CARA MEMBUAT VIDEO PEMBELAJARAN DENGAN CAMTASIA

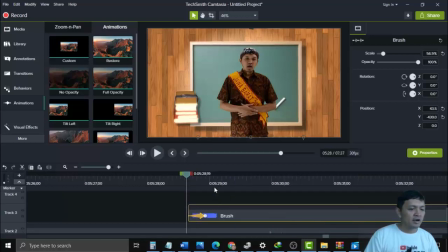(35:44)
misalkan Karena kita ingin lebih mantep lagi Munculnya itu disertai dengan suara Kita tambahkan
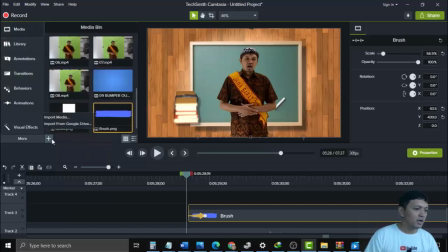(35:53)
suaranya Di library Atau di media Tambah import media Kemudian ke bagian
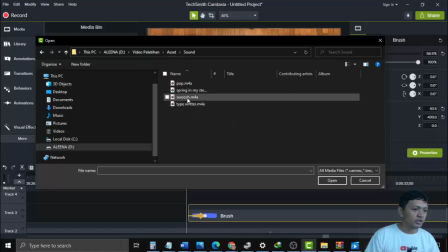(36:03)
Sound ya, sound, swus ini ya swus, open
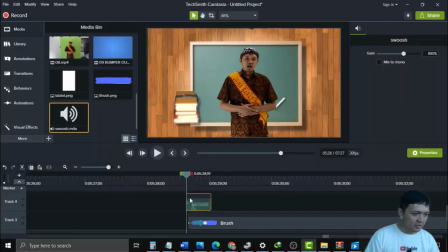(36:10)
kemudian kita tempatkan disini ya, jadi ketika nanti si itunya muncul ya, disertai dengan suara angin, swus swus nah
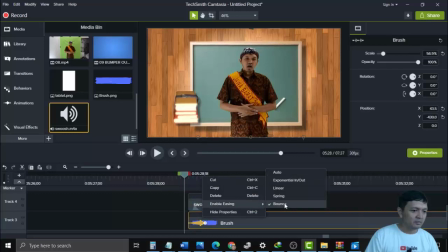(36:29)
efeknya jangan lupa ini ke bonch nah Oke setelah ini muncul Kita tambahkan text disini ya Text misalkan
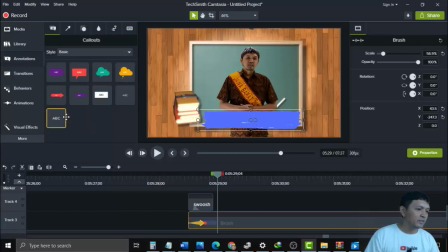(36:41)
kawisunda Kita ke annotation lagi Kemudian kita tambahkan text disini Kawisunda Fontnya pun bisa kita ubah Kalau bosan dengan font yang standar
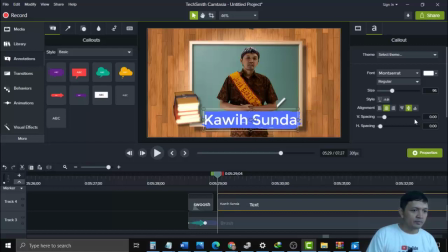(36:54)
Nah ini kan monstreet ya Kita bisa ubah ke font yang Selanjutnya ya Atau yang lain Itu banyak Dan kita bisa Menginstalkan di Windows Ya fontnya Kalau memang cari dulu fontnya di internetnya silahkan
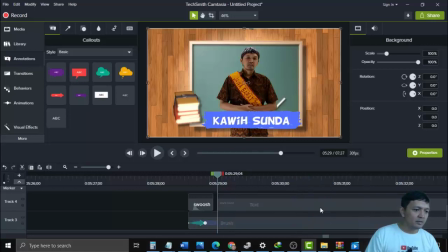(37:16)
Nah kawisunda Nah kawisunda ini Textnya juga ketika muncul kita bisa Pop up kan ya Jadi munculnya ini Juga menggunakan animasi Contoh ya Ini kawisunda ini akan saya kasih animasi Ketika muncul caranya adalah Kebagian
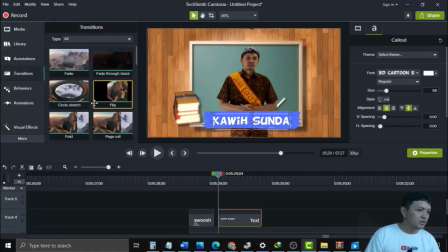(37:36)
Ini ya, ke bagian transition Kemudian ke bagian ini Kita cari ya
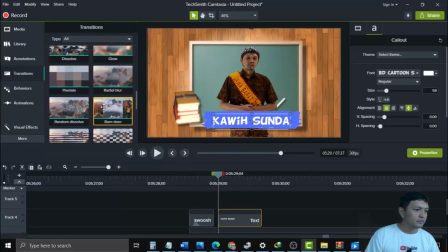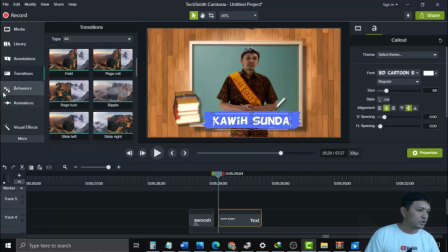(37:55)
Nah, ke bagian Oh, bukan transition, maaf ya Ke bagian animation ya Animation, kemudian Ke bagian
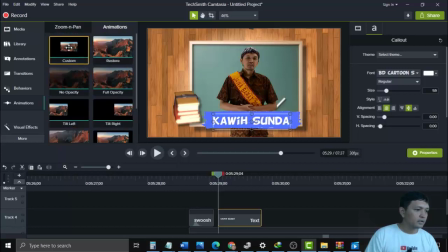(38:10)
Ini custom ya Custom Oke Nah ini merahnya kita Sampai sini saja Gitu ya Dan kawisundanya kita besarkan Set Oke
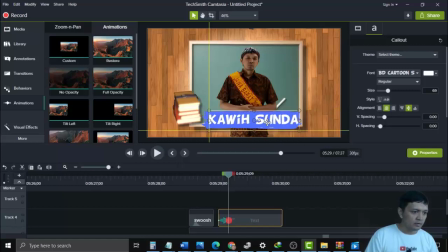Dan kita berikan Efek pop up
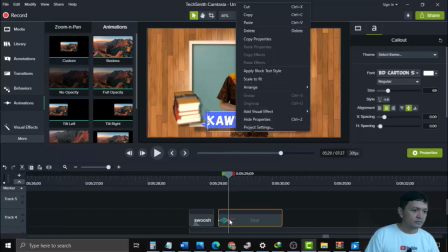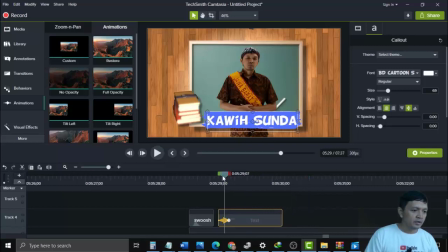(38:47)
Enabilizing Bunch Kita coba lihat ya Satu, dua, tiga Jadi munculnya itu ada Tuk Tuk Dari kecil ke Besar Jadi
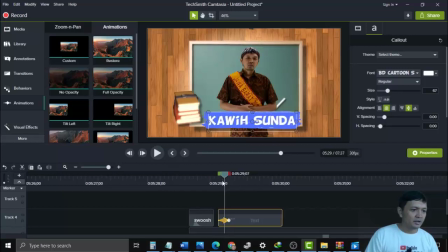(39:05)
ada penekanannya Nah ini untuk memperkuat ini Kita bisa menggunakan Suara Suaranya itu seperti suara pop
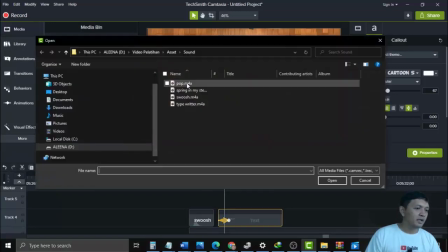(39:16)
Kita import media lagi Ke bagian Pop
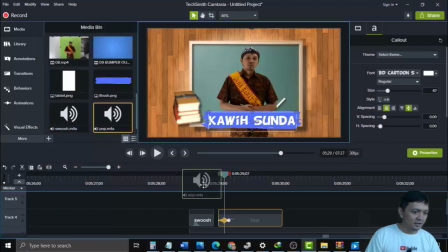(39:23)
Oke, tempatkan di sini Nah, di bagian sini